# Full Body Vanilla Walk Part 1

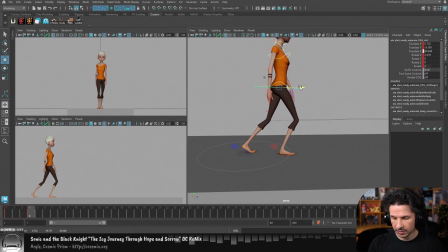And then the body is going to move forward, like so. Now I'm going to exaggerate the down here. I'd rather make it too far than too little. Okay, so we go down. And now once again, we just need to think through all our different controls.
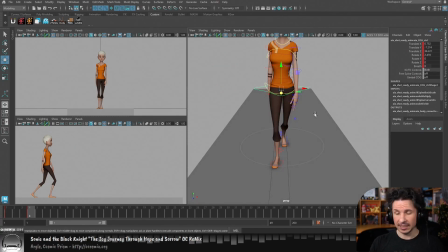That's really the core of it. So let's just do our rotations, and then we'll go into our translations. So rotations for the hip, down pose. All of the weight is now transferring from the back leg into the front leg.
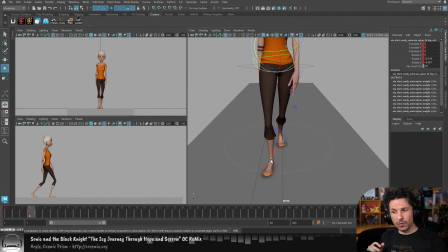They are switching the weight over so that they can lift this back leg.
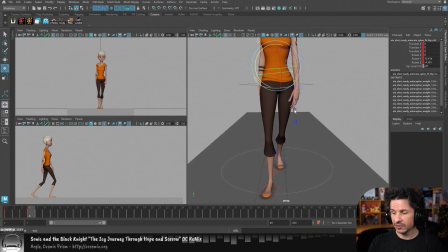That's what they are doing. They're preparing to push this forward. So what this is going to do is cause those hips to reverse in this moment. You're going to get this big reversal in here.
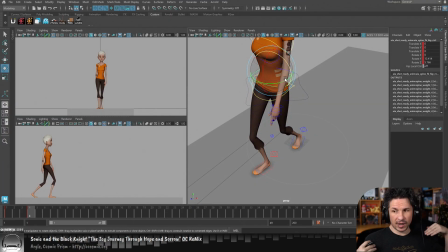Not only that, but as we step forward, that rotate Y is going to start pulling that leg forward right here. So that those hips are going to start to straighten out here,
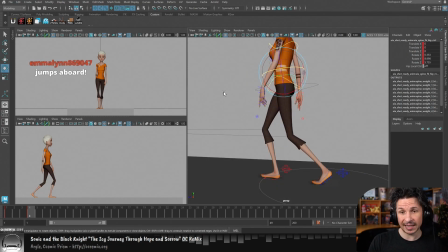because everything in the body is helping to pull this leg forward and up for that step. If this kept dragging backwards, what would end up happening is the character is going to feel like their legs are just slapping around and the hips are just kind of doing their own thing, and it's going to feel very disconnected. So we need those hips to pull forward there.
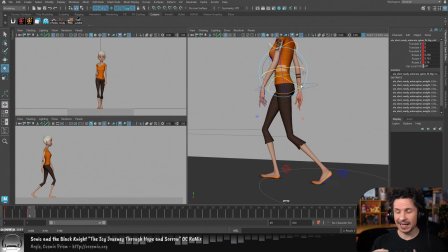Those are my rotations. Again, rotate X, I don't need, because I've got that forward lean.
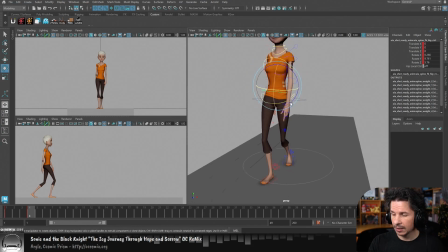That's all I need to worry about right now. Okay, translation on the hips.
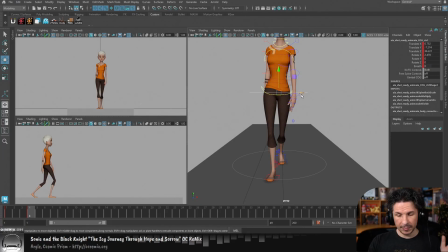So this, I'm using the cog once again. We already pushed the character forward and down, so we've got all of that. Now we just need that X. Once again, the character is shifting their weight from one foot over to the other so they can lift that back leg.
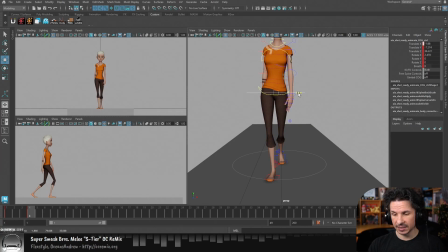In order to do that, they need to shift their body weight over top of the supporting leg here, that front leg. So we're getting that weight shift to the side right there. Okay.
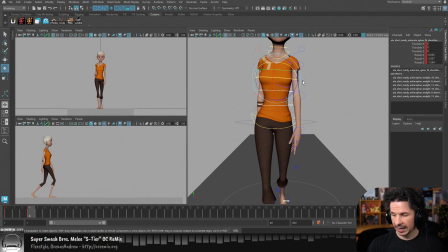From there, we go into the body. And the body is just going to counter the hips. So the hips were straightening out in Y. The chest is going to straighten out in Y. The hips reversed in Z, the tilt here, while the chest is going to reverse in that direction as well.
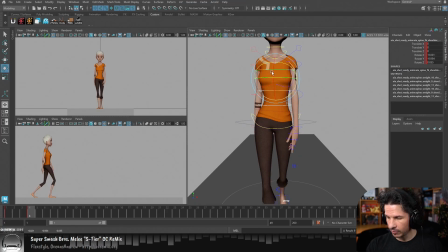So we get this. Now, it's a little too much right here, but I'm not worried about finesse right now. Right now, I'm just worried about getting it in there, and then from there, I can refine things.
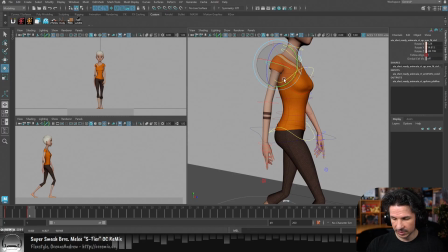Now, the arms are going to start to come forward and down.
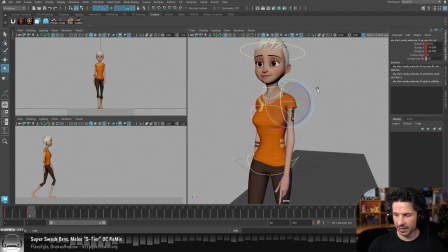Just a little bit. I'm not going to worry too much about that. And the head, once again, we can just start to bring that in a little bit and match the angles here.
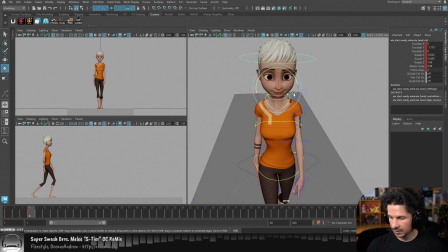Just a little. But it's not going to be a huge amount.
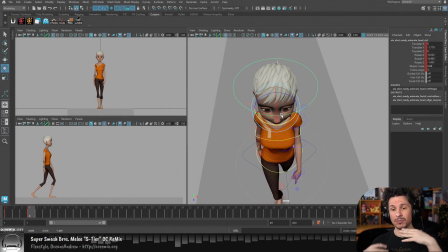Honestly, I usually leave the head alone until I have most of the body motions, and then I'll put the head in, just because a lot of those rotations are so small, it just gets in the way to try and build them in right now. It's just more work that I'm probably gonna have to redo later. So might as well just leave it until I have everything else blocked out.
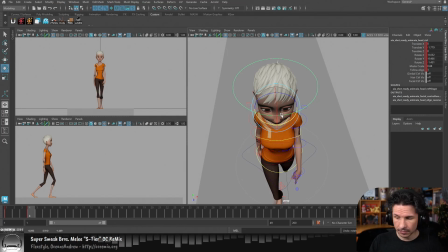I know that the body is working, then I just do the head and it's done. Honestly, the same with the arms a lot of the times.
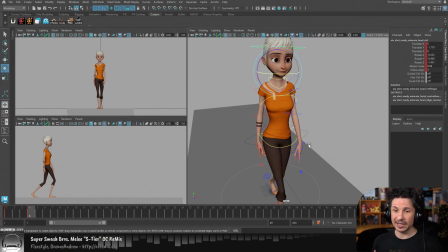Unless the arms are doing a very crucial thing to the walk, I'll tend to just ignore them until I have the main body motion in there first. So right there, we've got our down pose. Pretty quick, at least for this first pass here.
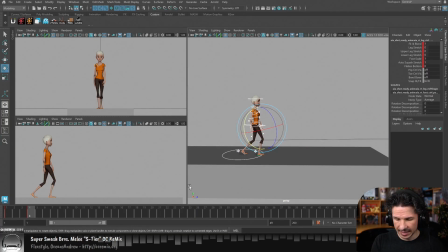Now from there, let's take everything once again, move it 3 frames forward, and we'll set our key.
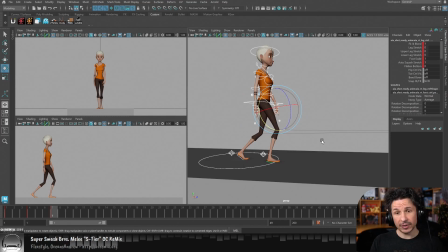So now we go into the passing pose.
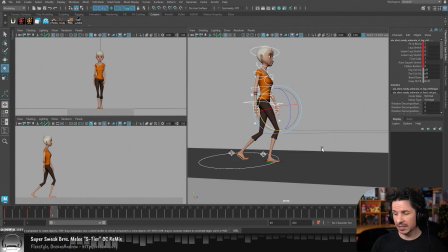The passing pose is what I typically call a linchpin pose.
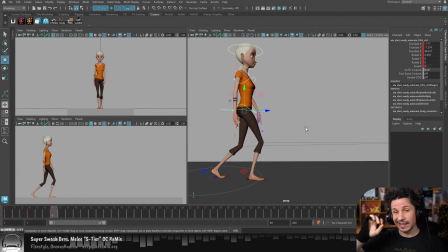And specifically because there are many elements of a passing pose that have to work correctly in order for the walk to work. They are very important to get right, and they influence the rest of the walk.
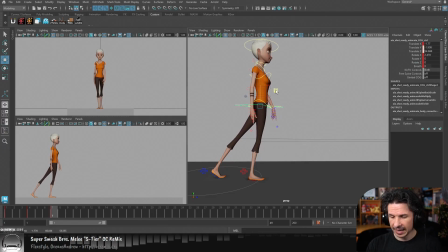So the main elements of the passing pose is that the character is going to be pushing off of their supporting leg here, and that leg is going to be either straight or slightly bent.
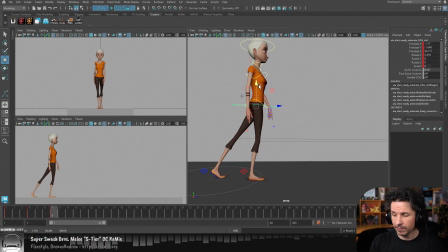I tend to prefer slightly bent because it just gives me room to move. And that supporting leg is going to lean forward. It is not going to be perfectly straight, and is definitely not going to lean backwards here.
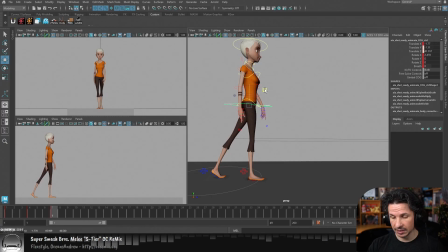It has to have a slight lean forwards, because once again, a walk is a controlled fall. If you are not leaning forwards, you're not walking. So I'm going to have that slight lean in there. The passing foot, once it gets up into the air here,
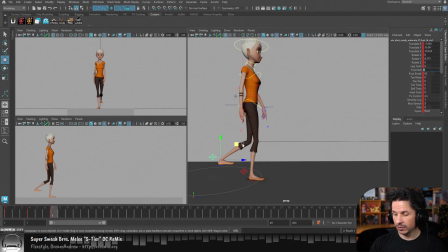I'm going to zero out the foot roll and only use my rotations now for the foot. I do not use foot roll, that attribute, when the foot is in the air. It just kind of gets in the way.
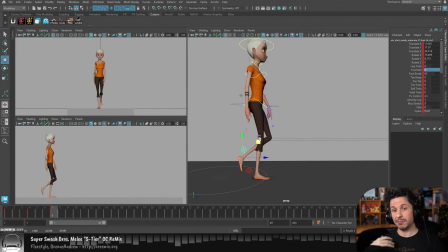And on this pose, the foot is passing, or I should say the leg is passing the other leg. That's why it is a passing pose. So we're going to get something along these lines, somewhere around there.
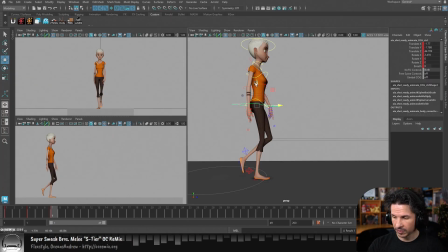Now, once I do that, I can see that I need to push those hips just a little bit more forward there. Okay, so that's the feet for now.
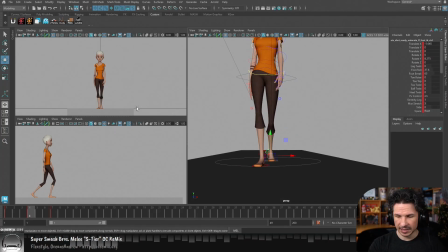Now, actually, well, since we're on the feet, another element is, you'll notice on the front view, the foot's just kind of lifting up and going straight. When we walk, our feet move in an arc. So this foot is actually going to push off the ground
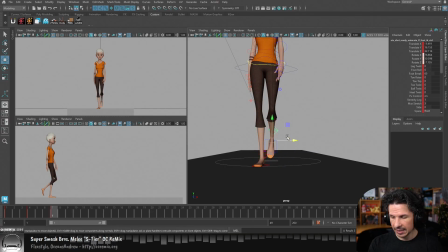and have a little bit of drag in here and move out and then back in. The closer your feet are together, the more your feet are going to move out as you take a step. Imagine walking on a tightrope and not moving your feet out.
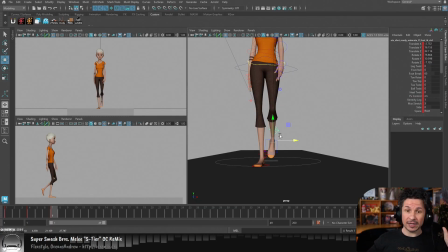You're just going to kick yourself. And the wider your feet are, the more likely you're going to step in as you take each step. So in this case, because her feet are pretty narrow, I'm going to take her feet and arc outwards.
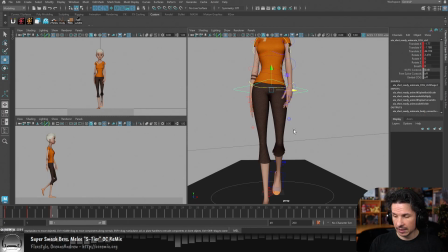Now, as we go through that, those are the feet.
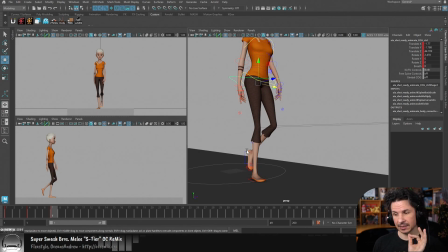Now the hips, there is a few crucial elements that we want in here.
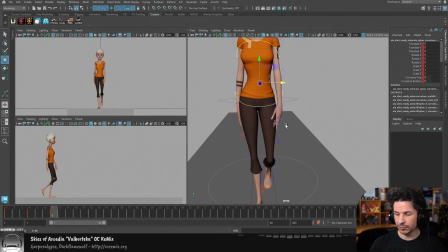The most crucial is the rotate Y of the hips.
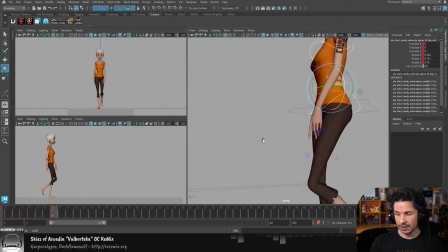If this leg is passing right here, that means that that hip is also passing. It is going to go and flip to the other side.
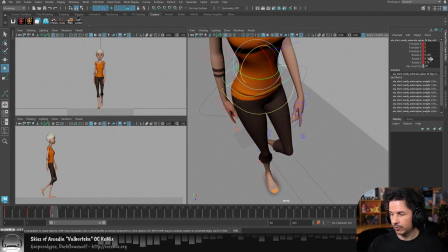So right here, if my value right here in rotate Y is +9 right now, I need to rotate this until it is in the negatives so that it's on the other side and is not going to be zeroed out. I see a lot of students do that where they just zero out the hips on the passing pose. No, it is passing.
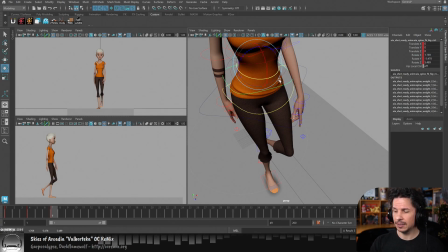It is past the 0 point. So you need to get that onto the other side. Otherwise, the leg is going to feel like it's just dragging the hips forward. It's going to feel disconnected.
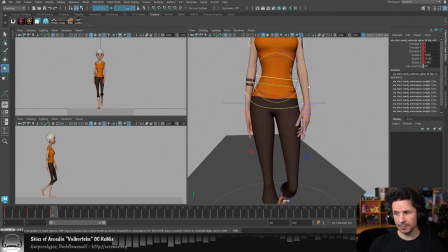So that's probably the biggest thing right there. Rotate Z is going to dip down a little bit because now at this point, this leg is just in the air. It's free floating. It's going to drag that hip over and down even more.
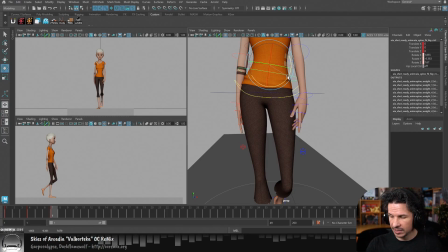It's going to drag that. So we're going to push this weight across a little bit more here.
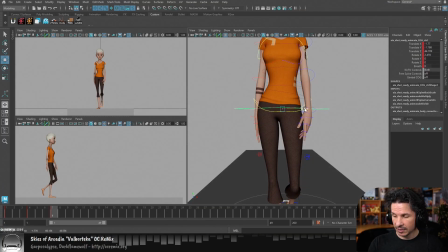Then for the translations, the hips are going to keep going screen left in this case, because once again, all of that weight is hanging off of this leg. We want to balance the character onto that leg right there. And then we already did the translate Z and Y, that forward and up motion.
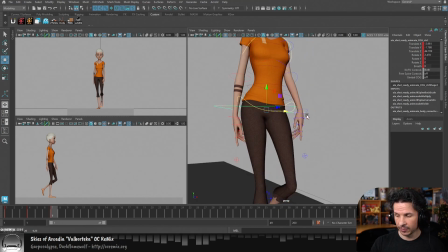So this is pretty good already in the legs.